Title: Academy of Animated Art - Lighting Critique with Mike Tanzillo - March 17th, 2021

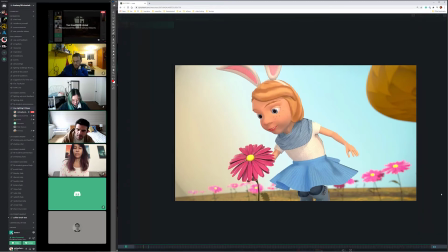And I know that this isn't the best in the example,
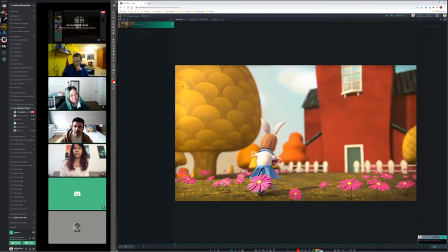but like with this key position coming in back this way on her,
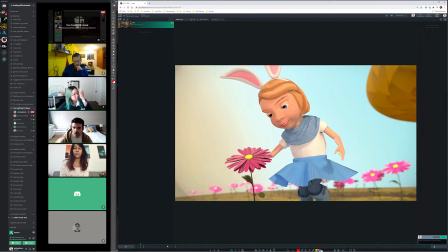it would be better if in this first shot, the key is coming in this way, and then this side of her face gets, like this side of her body gets a little bit darker. So we can create the shaping across there. The flower looks good and colorful.
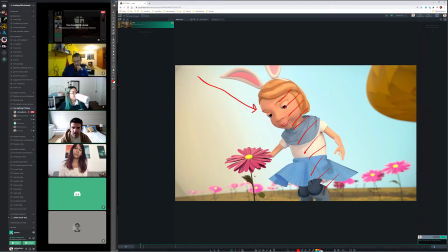I want to see more kind of a subsurface translucency on the petals, and maybe a little bit more punchy, brighter green on the stem. And then I liked this saturation level on the flower.
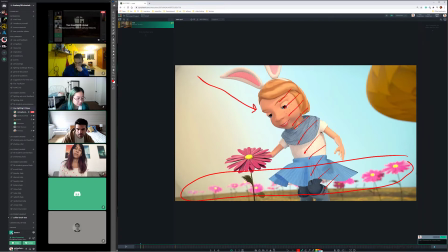I would try and get these back here to be about that level, because that's if anything, this one should be a little bit more saturated than what's going on back there to get our focus in the right spot. But I really like the colors of this one,
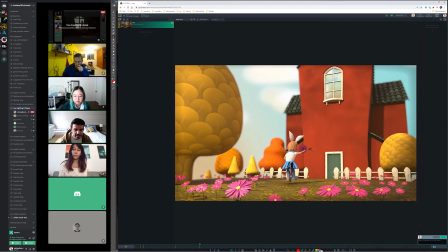and let's just get these surrounding ones to kind of be, because like these actually look more like that one.
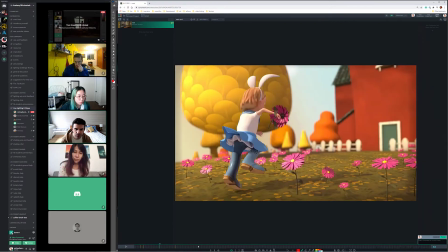It's just in this first shot there, they're a little saturated out.
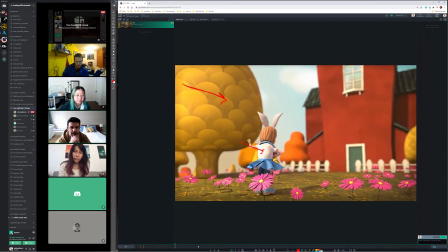The other thing about, so for this shot, I think the ground doesn't feel like it's being hit by sunlight.
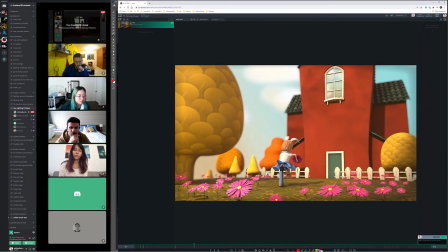It feels like I can see like a key area and a shadow area, but the key doesn't feel like, it feels like it could go brighter. And I think that's more in the shader than in the light. So boosting that shader up to really get it, because like on these flowers here,
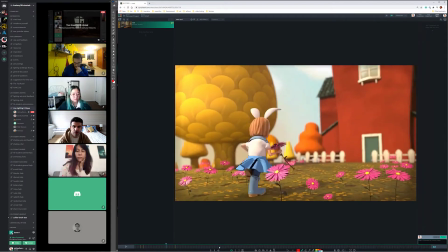and on the trees, you feel a definite key side and fill side.
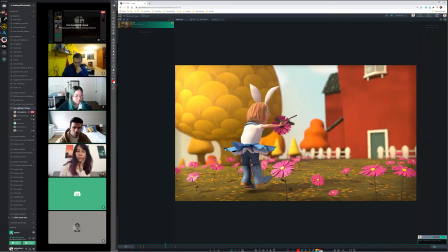But like we're on the ground, it's more like midtones and some slightly darker shadows. So I think we can increase that. There's a couple technical things, like if you just watch the screen, the very screen left, there's kind of like a vertical line.
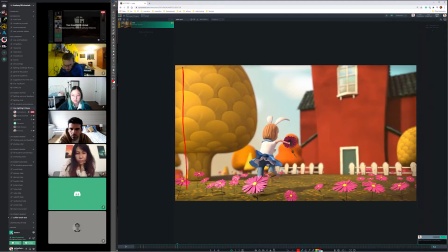You see that? It's like right here. And if you scrub forward and back, you can kind of see it living out there. Also, the sky doesn't track with the camera. Just something to be aware of there.
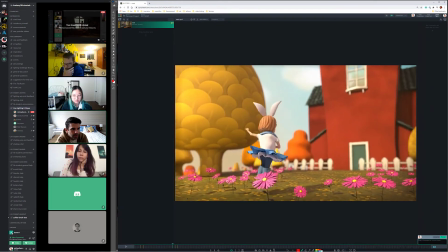And let's see.
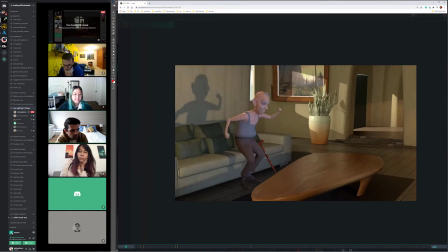Go back to that. Actually, there might be a floating vignette too.
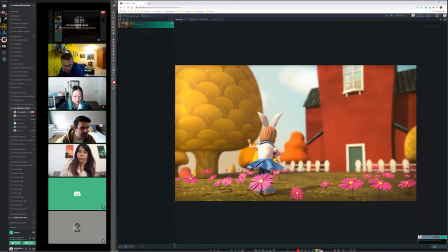Yeah, you know, I think it might just be the vignette, because like it might just be too.
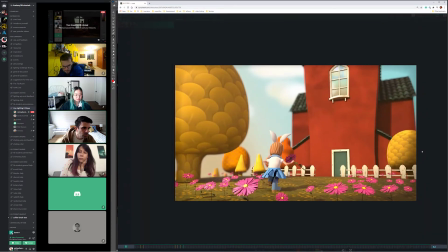It could be blurred a little more because I can see it on the right side too, just like it just kind of slides along with the camera.
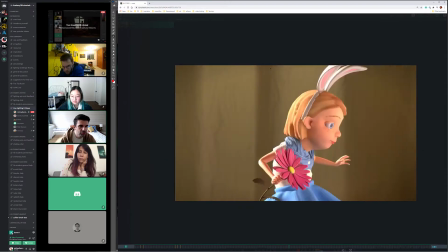Okay, for the interior. Oh, come back.
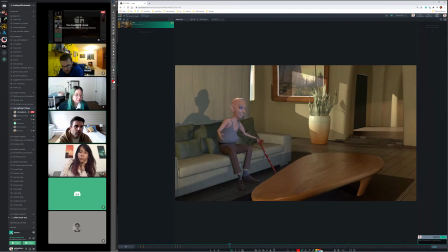I think there's overall too much fill light in here. And also the shadows are a little crisp. They could be softened a little bit, like especially from this TV.
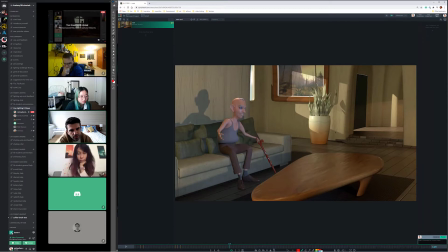I am more okay with the light coming in the window because like it's much more direct sunlight. But this light from the TV is a larger light source, like a larger screen, and that would definitely be softer. Not only because of the source, but also like this kind of hard shadow of his on the background is.
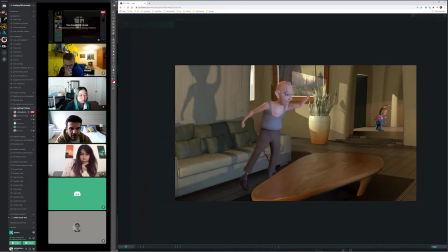A little, it distracts a little bit from his actual performance.
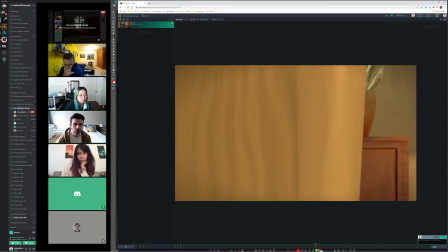For her coming across, I want her to feel like she's changing light sources a little bit.
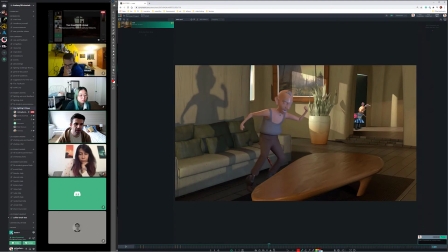Like, so she's coming in from the outside, and as she steps forward, like she should get a little bit dark. Actually, like there, she does get a little bit darker, but then here, she pops into more brightness. So you want to kind of sync those two up, and you want her to kind of shift from the outside light to being lit like from this lamp.
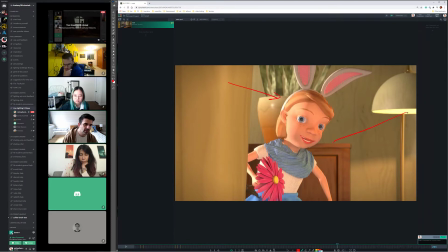Like as of right now, I can still feel all the light out here and just like a little bit of the light in there. And you kind of want that to flip as she's walking.
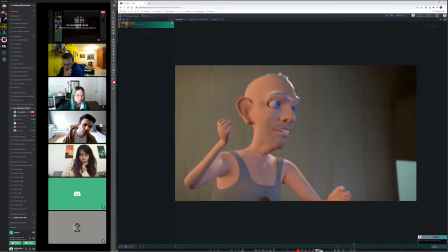And in terms of here, just like there's some eye stuff. And again, it's the same overall look. Like there's a lot of light coming in from his screen left side that isn't necessarily, let's go back.
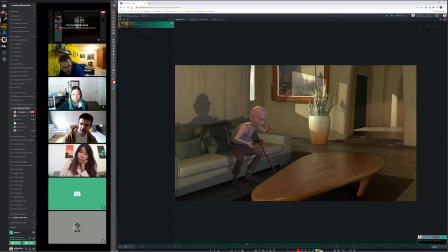Like we're not seeing that source here. So just kind of getting those to line up a little bit.
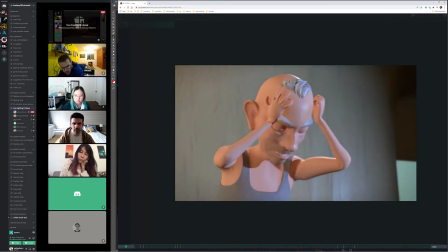And I think it would be a matter of just like darkening that overall and
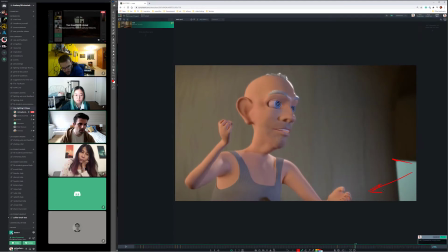making this brighter here and more about the light coming in that way and then the light from the front. Because right now it's like we know there's light coming in this way, we know there's a TV, but the brightest thing on him is on the screen left side.
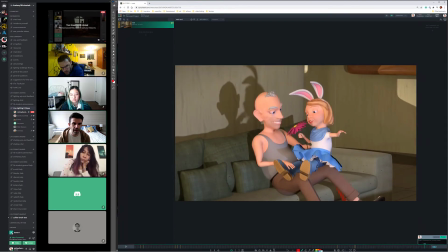And then yeah, and now like both of them are very filled in.
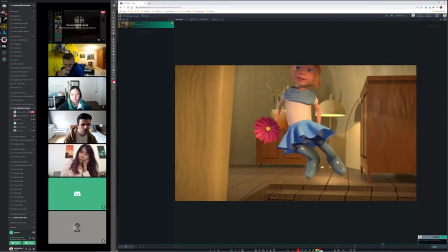He looks a little different than he did in the last shot. So it's just a matter of, and then like watch out for her here. There's like some weird, I don't know what's going on there. There's some weird shapes on her.
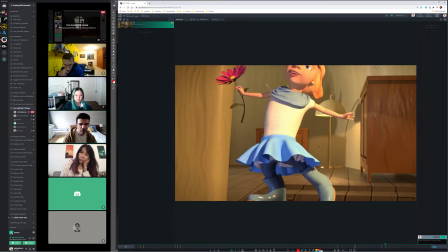It might be just some weird shadowing, but just check in on that. I do like that she is jumping through.
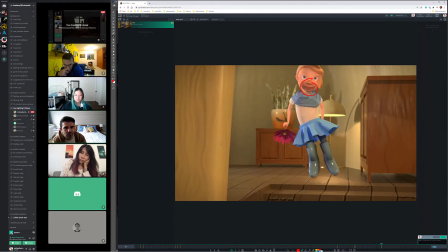Like you can see she's definitely moving through light a little bit, and like that's really cool. But let's tie it in a little bit more with what's going on in the surroundings, and then yeah.
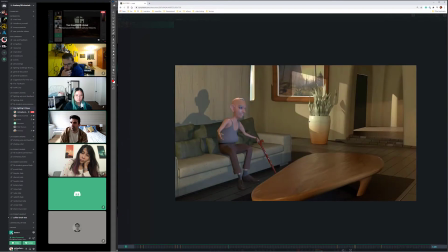Yeah, those are my biggest notes for now.
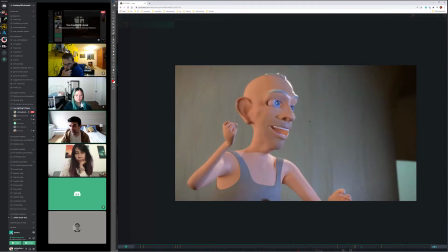And I know this takes a lot to render, so for the next iteration, if you just want to do some stills of each shot or things like that, that would work out well too.
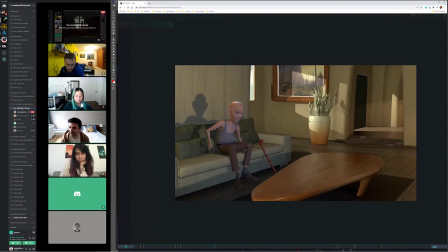But like I said, just getting all of this rendered out and all of this done is a huge accomplishment.
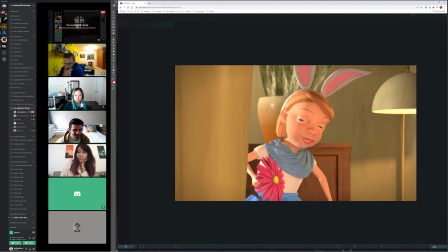So like pat yourself on the back for that, because that is a huge commitment.
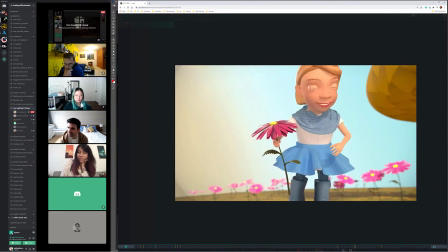Do you have any questions now that we've got you on live? No, I don't think so.
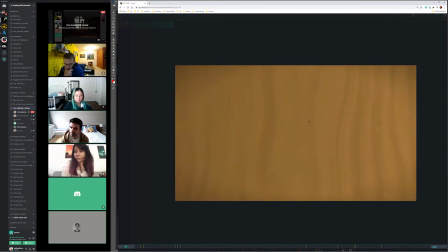I think those are all good notes you made. And I think the part that took me the longest out of all of this was like
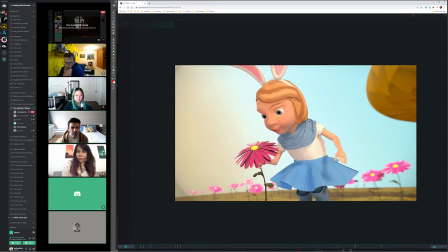figuring out like the render layers and like getting Nuke set up properly.
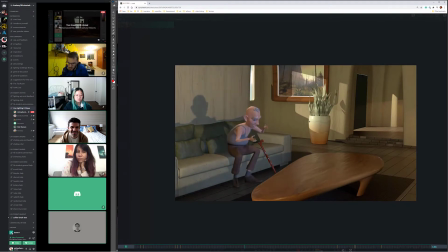Yeah. But then once I figured that out, it was like it went a lot faster, and yeah.
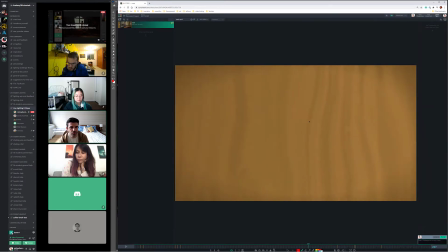Yeah. Oh, one thing I just noticed too, when she is stepping into the room, just like we're missing the shadow from her.
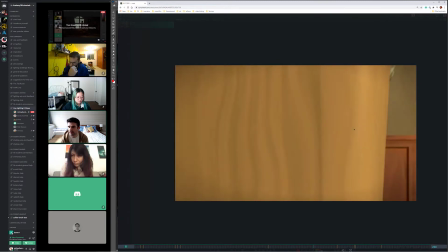From the sunlight out there. But yeah, no, it's true. Like the first pass is all about just, like you said, getting everything set up.
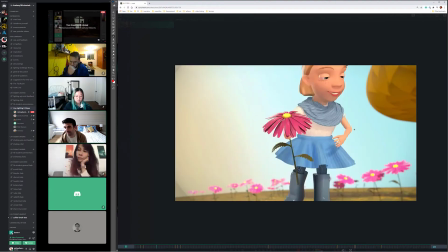And honestly, when I light something, the first time through, I don't even really care that much about the lighting.
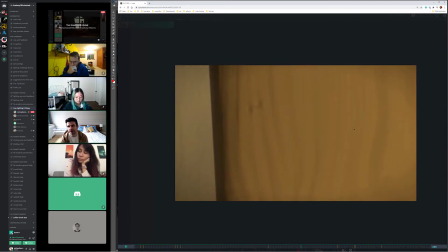It's really just like, okay, let me get this. Let me just drop in. If there's an existing master rig, if not, I'll just throw like a skylight,
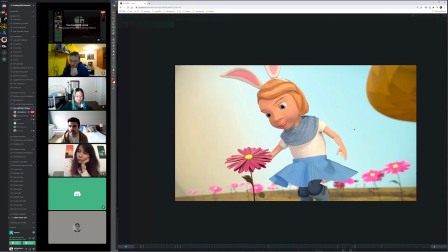a sky dome, and a sunlight or a key light in there, and then just render it through.
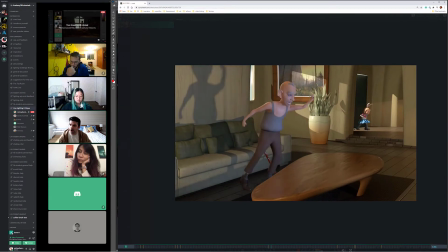Break out the layers I think I'm going to need, set up the comp, and that way at least you have your template and you have your workflow, and then you can build it from there.
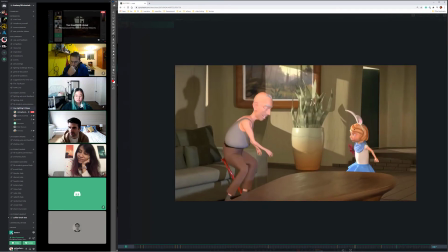So I think I think you're in a good spot. Yep, thanks. Yeah, no problem, man.
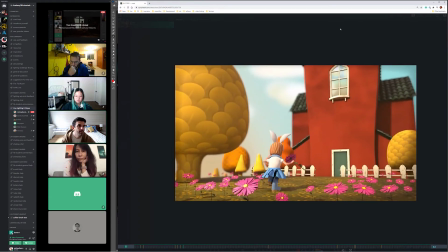All right, so let's hop on over into Photoshop here.
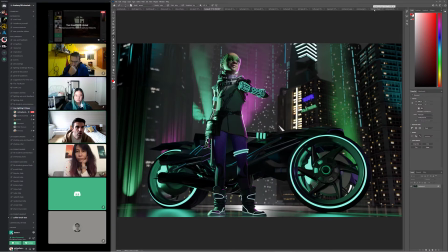We will work back to front today. So we have, let's see, so no Jordan today, although that's not exactly alphabetical, but we'll start with Vanessa.
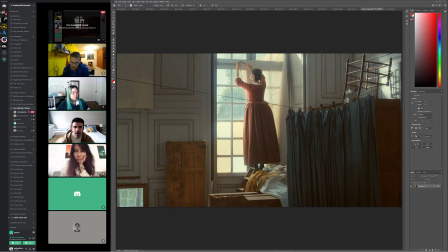So this is the reference that you're using. We've got and you talked in your description about creating a warm, embracing the child looking out the window, kind of longing for someone or something, and I think this reference speaks to that look and that aesthetic.
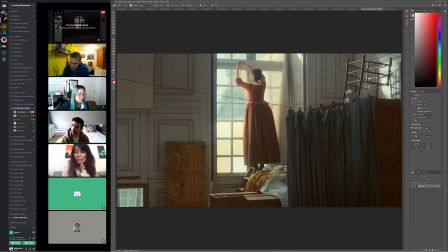And the reason it does is the light is really, I like to think of it as really embracing the woman in the scene. It almost feels like it's hugging you at the same time too, because there's light wrapping around here, just kind of wrapping around all of her at the edges, and then creating a glowing effect that's very
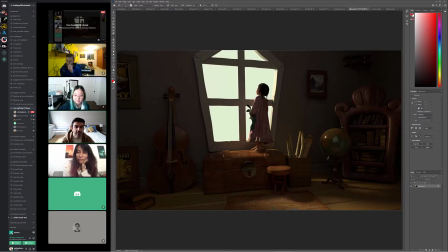warm and very inviting. So for this, I think it would be it's important to get those same aesthetics. So for her, I would push the light around her a little bit more, and make sure that it's kind of embracing her a little bit more strongly.
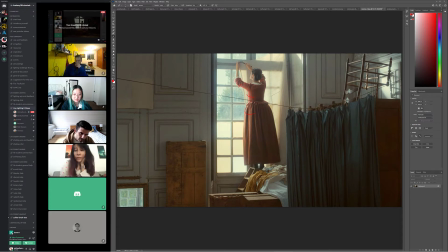I think that this level, because this is probably more extreme than what was actually happening. Maybe not.